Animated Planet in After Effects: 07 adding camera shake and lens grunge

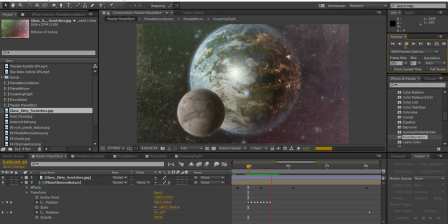(7:55)
So you could go back down to each keyframe and move them slightly closer together so that the camera doesn't move quite as far.
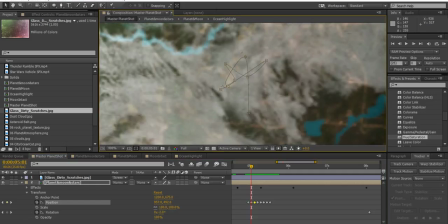(8:04)
So if you click on these keyframes, you should be able to see them in the middle. And if want to do this really quickly you can just zoom in and move all of these sort of keyframes closer
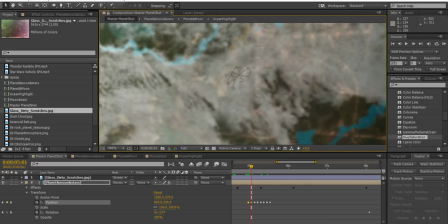(8:13)
together like this just so it doesn't have quite as an intense effect and then if I zoom back out
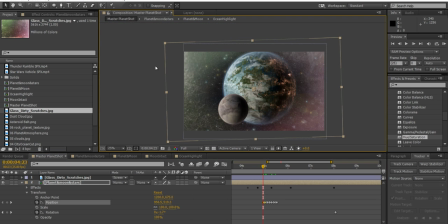(8:22)
whoops over here I'll go to fit and then hit play again it should work quite nicely
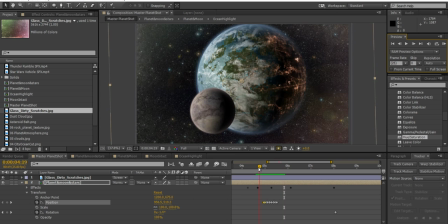(8:31)
that might be all you need you could have it settling down a bit more as it gets further away but that will generally do the trick and just make it look a bit more impressive as it
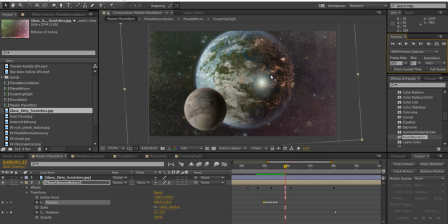(8:42)
passes the camera.